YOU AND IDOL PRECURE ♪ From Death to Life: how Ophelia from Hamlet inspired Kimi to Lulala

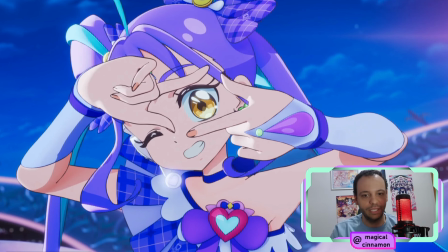So there is another moment in the ending that is also very iconic,
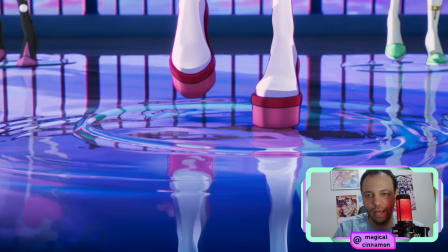which is this transition right here, where the camera spins around, and I hit my mic. And this moment right here was to give a smartphone camera vibe. And they wanted to make this shot feel emotionally engaging.
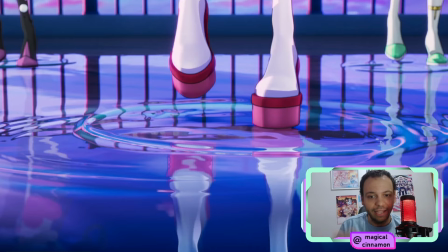They wanted to make it modern, like a real selfie here. And this is the moments that they sing,
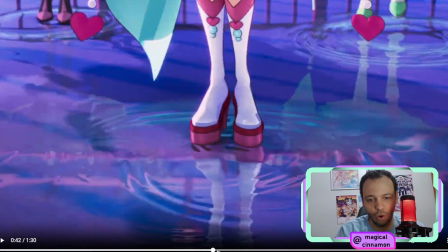which is the transition to the chorus, right here.
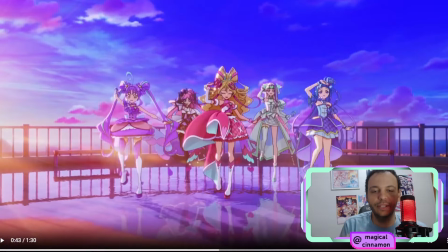Which is another moment that is very impactful. And the spinning camera ties into the theme of loneliness, because in this second part of the ending, the stage is flooded at their feet. We can see this water effect.
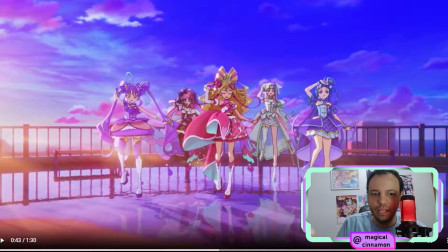And in the first half of the ending, the stage is across the water's surface. So it's a transition from night to morning.
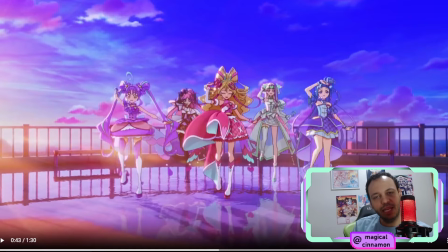This represents the idea from moving from a lonely fictional world into a sunlit real world.
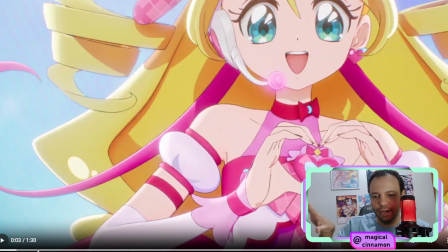We can see this if we compare the start of the ending in a darker area,
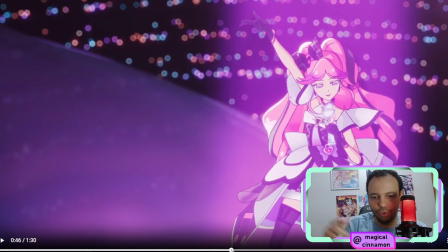and then we transition into the daylight, which is completely different.
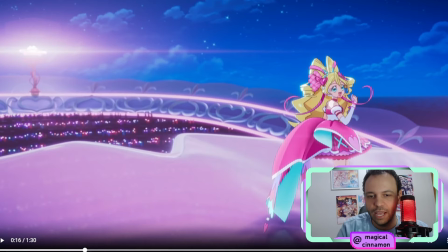Another thing that we need to point out here, I already want to point out, is that in here we can see them performing for a stage full of people.
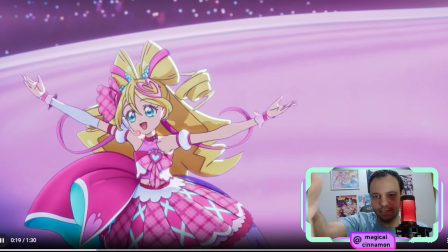There's lots of people watching them, as we can see. And then on the second part, they're performing by themselves.
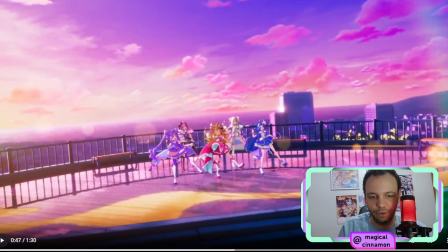Like there's no one around while they're performing. This is also going to be important. But what we're talking about here is the transition from this night to morning, from this lonely fictional world to a sunlit real world. And here comes Ophelia.
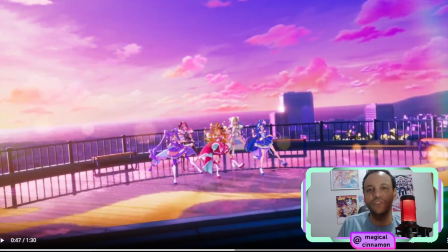The idea from this ending was to invert the imagery of the painting Ophelia,
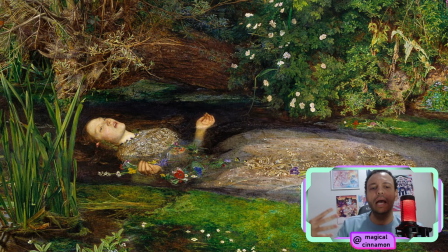which is what we were talking about at the start of the video. So the visuals were inspired by Shakespearean image. Because in Shakespeare's Hamlet, as Condomari says, the heroine Ophelia will sink into the water while she is singing among the flowers.
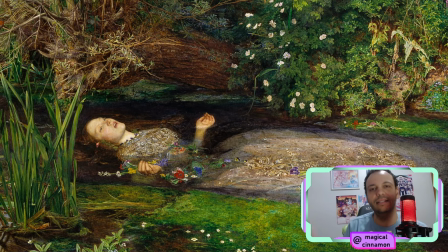And this is the scene where she dies. And in You and Idol, in Kimi to Lulala, this is going to be reversed. Cure Idol will rise from the lonely depths.
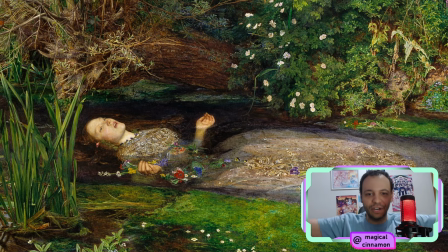And while she rises, she will scatter petals as she sings and dances. She is moving towards life. And this is, to Condomari, the message of PreCure.
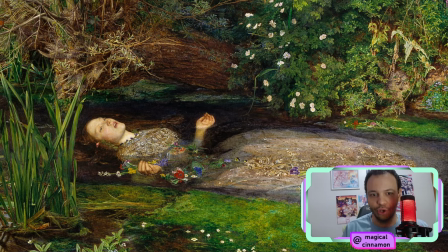For her, PreCure is a show that is meant to bring hope to children. And it is also a show that airs on Sunday mornings. And so this idea of a Sunday morning is also going to be important for Kimi to Lulala.
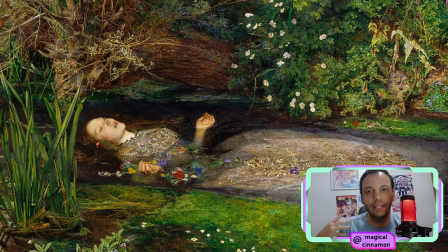We're going to see it later in the interview. And so rather than a tragedy or a beautiful tragedy, as we see in Ophelia,
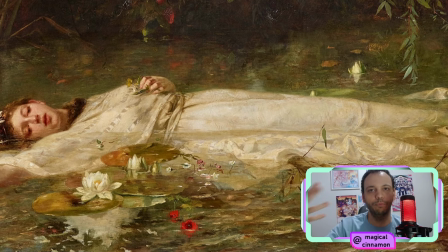her death is always painted as something tragic, but also beautiful and poetic. In here, we're going to see joy as being beautiful, joy as being poetic.
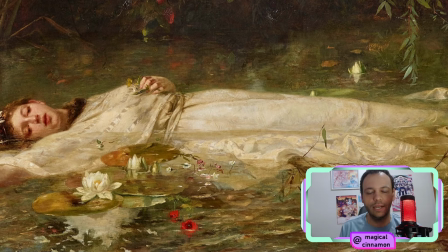This is a message that Condomari believes is in the core of PreCure. And so she says that moments like this really resonate emotionally with people.